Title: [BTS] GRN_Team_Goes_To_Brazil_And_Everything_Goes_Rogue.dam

I think that's something I'm definitely going to look forward to fixing, and I want to test out if like moving the spine too much is actually making it more stiff with this next shot. But yeah, I think I'm just going to focus on moving the spine a lot slower, a lot like longer,
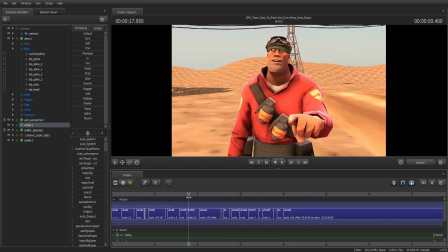(8:35)
not like short all around, like with Medic, like with this shot, I moved it around a lot,
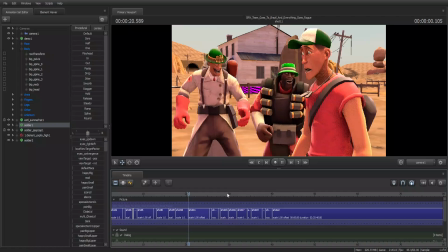(8:42)
Me up last night. and it looks really amateur. And I feel like when I see that scene, I feel like I could use it so much better than that, and I feel like it looks just so amateur, you know.
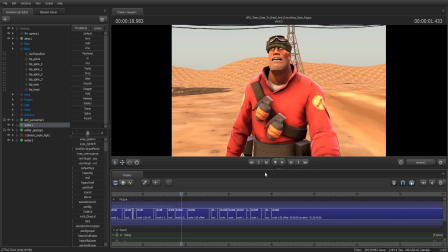(8:52)
And I feel like that's just with the spine movement. If there wasn't spine movement, I feel like it would be a lot better. But it's probably because this lower arm doesn't move after he does that.
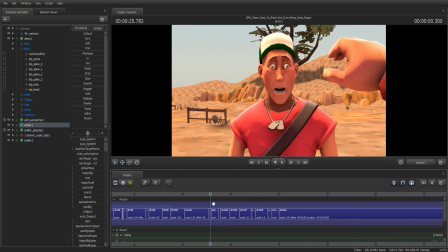(9:04)
But that's also a little bit intentional because it's just meant to be like funny, you know, like low effort funny, you know.
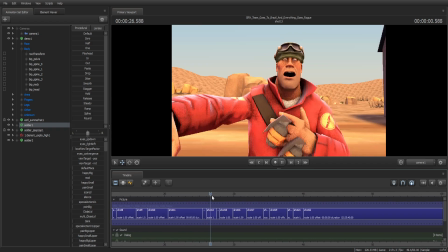(9:10) I am your father.
I don't like how his hand sort of clipped through the grenades here, but I feel like this scene is fine.
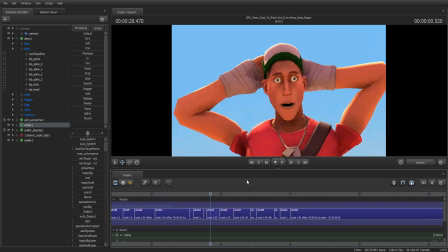(9:20) No, I foresaw it.
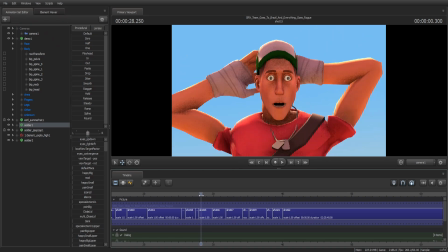(9:24)
When I was making this scene, I was intending from like the start that I was gonna add jitter,
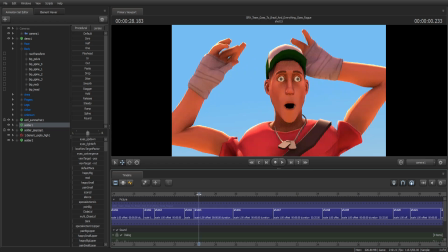(9:30)
but I forgot, and while I was making him like bend over and stare at the camera, you know, he wasn't moving. I felt like, okay, this is the shot, but I feel like there's something missing, and I was like, oh crap, the jitter, you know.
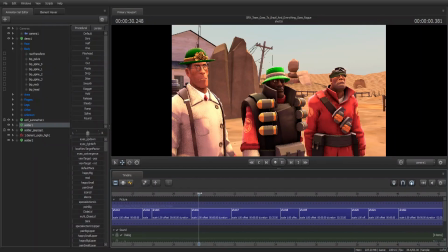(9:42)
And of course I added the jitter, and it looked great. And of course this one was really easy. I didn't want to have Scout point. I was originally thinking that Scout was going to pull out a shotgun, and then of course, you know, there would be some blood particles, big blood particle.
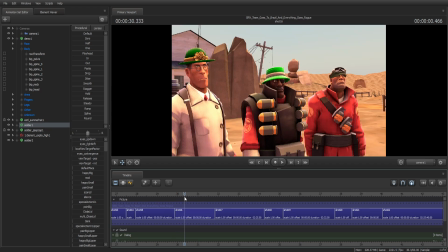(9:59)
But then what I was originally intending, of course, was for my second and final thought was Scout was a shot of Scout pulling out the shotgun, and then of course this scene right here.
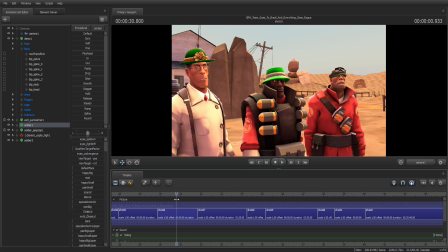(10:16)
But then I thought, okay, that's just gonna be that's I don't want to put too much effort into this. I don't want to take too much time in this, and this scene is already funny as a scene itself. So I just decided that this scene would be the whole scene.
No!
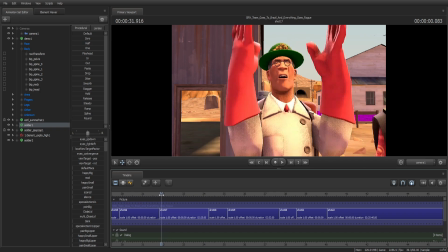(10:33)
And of course, Medic does the thing where he's like, No!
no, no.
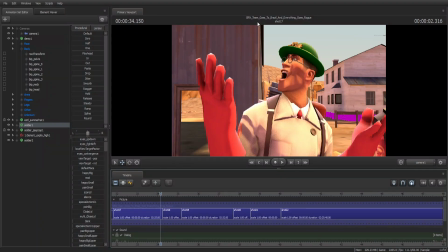(10:42) No! Sad killing this hell!
I like the little hoch he does there, like, oh.
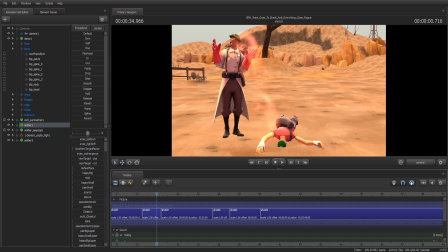(10:50)
And I don't know, I felt like I have mixed feelings about if I want to add like a medigun, but I feel like at the same time it's like the health is just coming out of his hands,
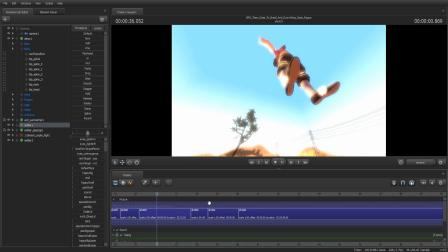(10:59)
which is a lot funnier.
No, Scott!
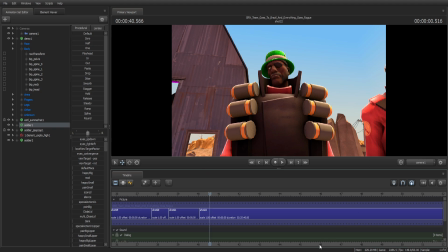(11:03)
And I'm about to pose him and animate for the scene, so yeah, that's about it. And I know this looks a little stretched to you, and that's because I'm recording the window and it's not in full screen, so. Anyways, I'll see you guys in another video. Bye-bye!